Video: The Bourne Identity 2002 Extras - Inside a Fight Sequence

I had about three months to do martial arts stuff and weapons training and boxing and
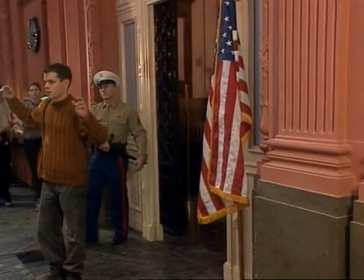all this stuff that was really fun to to learn how to do it was like a summer school and you you know,
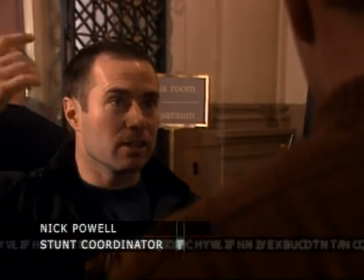assassin training. Into that one turn and set yourself up for that? Yeah, yeah. Nick Powell's really good at that. Our coordinator, he was choreographing these fights.
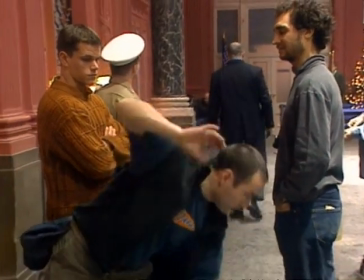He did Braveheart and Gladiator in these movies that had really compelling battle sequences and fight sequences.
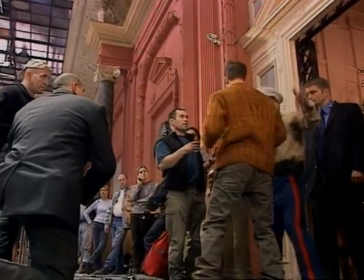And I think this movie's going to have some really, really good ones.
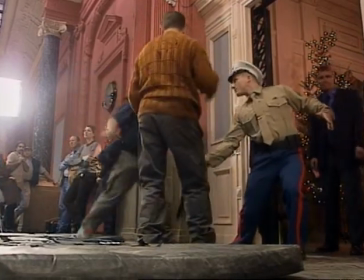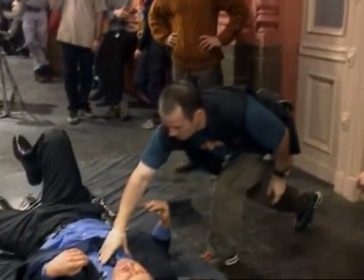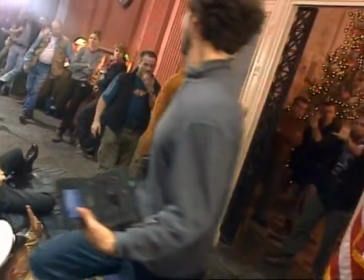How about that? Do you see how that looks from here? Full stop.
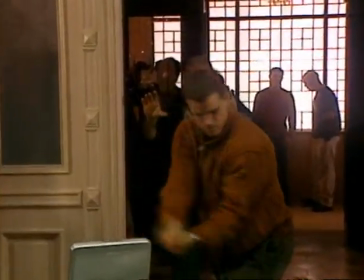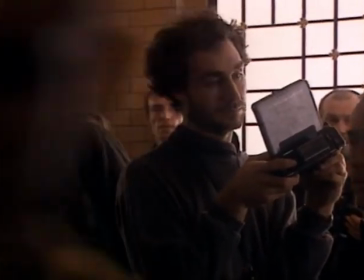See, that's the problem. Off-balance right there. I don't usually fight in movies. Right about there, when I get them, I already have it. I can just let go of here. We worked it every day so that I could do it,
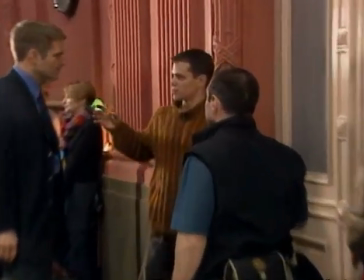so that I could be in there doing it because movie audiences are so smart that they'll know if it's the actor doing it or if
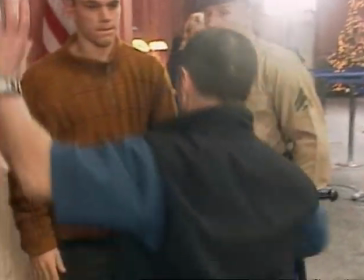they're cutting away to a wide shot of some other guy who's much better at it. So the hope was that we'd get it to a point where I could do as much of it as I could and I ended up doing just about all of it.
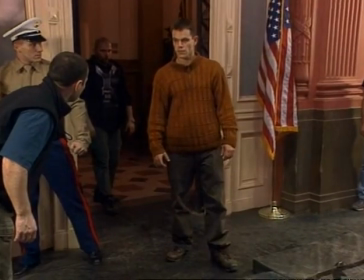And action.
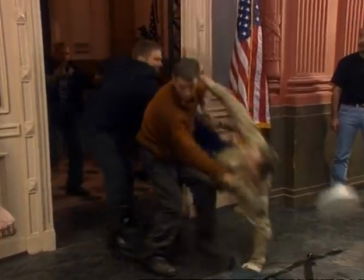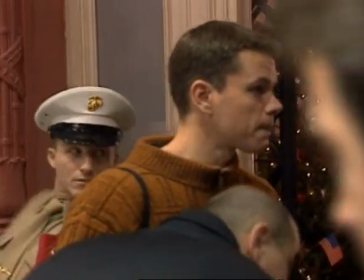I think, Matt, you're too far forward for me. Or maybe I need to be...
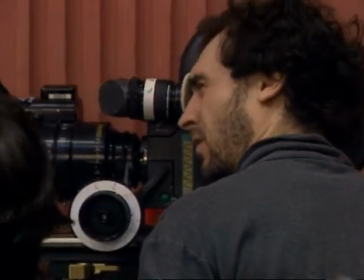Let me see if you don't come quite as far around. Let's come to here. You come to there.
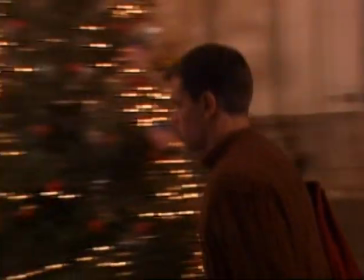Hey, yo! Stop! Stop right there! Do a handbag! A handbag!
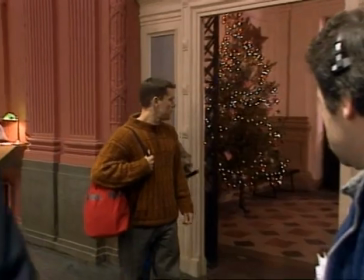Stop right there! Okay, put your hands up.
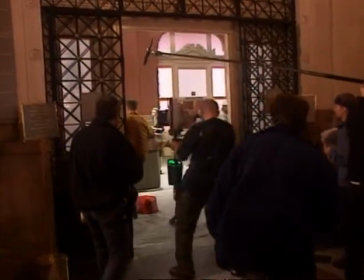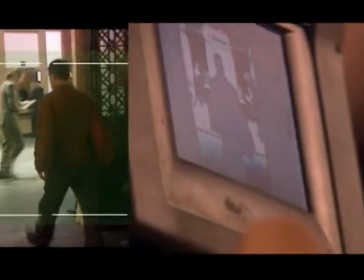When Matt comes to a stop, so I think you need to be just a little bit wider. You need to stop a moment before Matt stops.
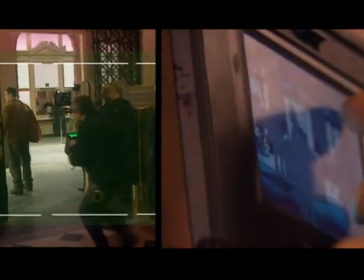And then push into this during, push into this side during this whole action before they grab him.
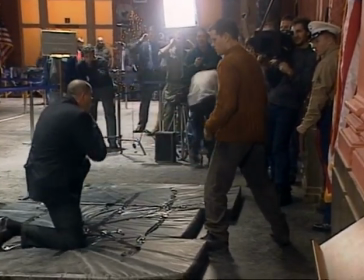Ready and action!
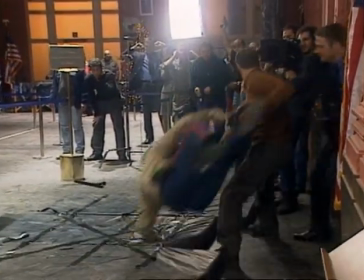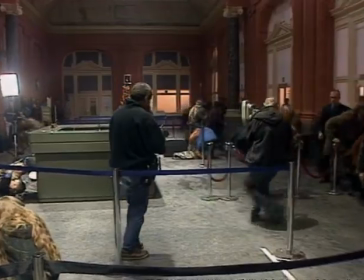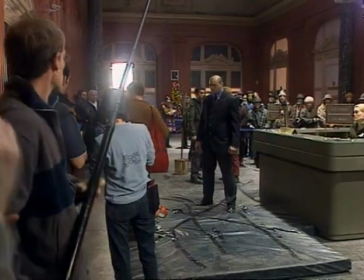We're the only ones who knew the gun was going off too. Ready and action!
Put your hands up.
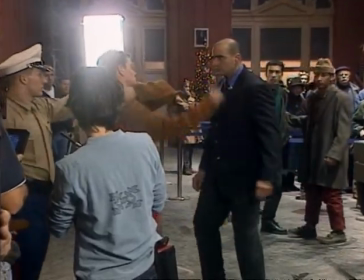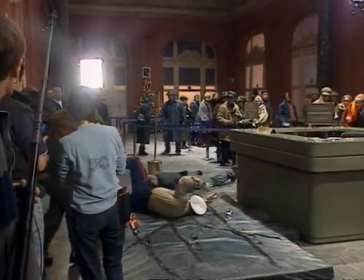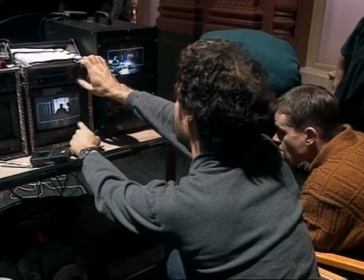Okay, first of all, these people can't do a cross like that. If someone's going to cross, they need to be coming from this hallway.
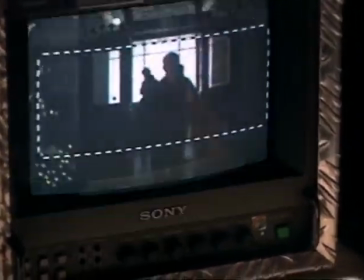This makes it look like there's another option.
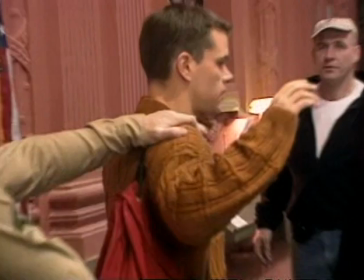Get right there, get right there. Right there, put your hands up.
Okay, so you're too fast.
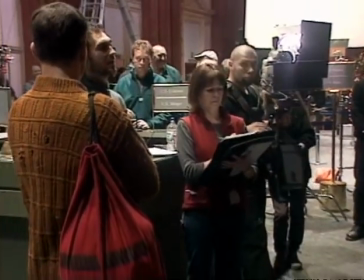Yeah, let Matt get a couple more steps.
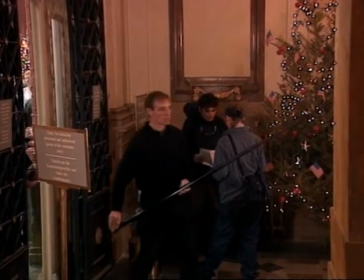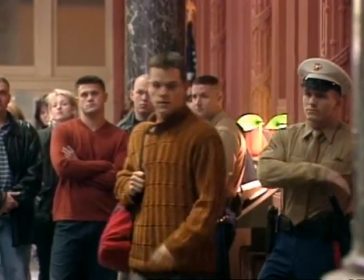It always looks violent in movies, but the key in any of these kind of scenes is that, you know, no one gets hurt.
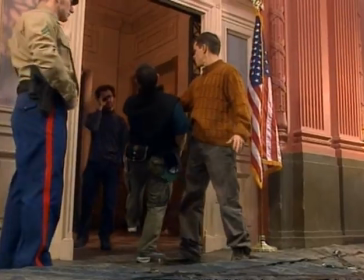You make it look as real as possible. And I'm not really going to break the guy's arm. It's just that you choreograph it kind of like a dance and it all cuts together.
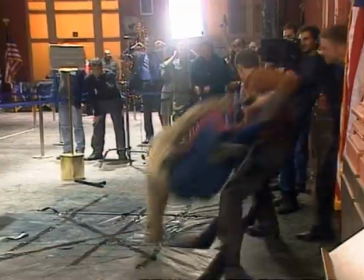We want people to go, man, you know, have you seen that thing? That is a cool movie. Oh!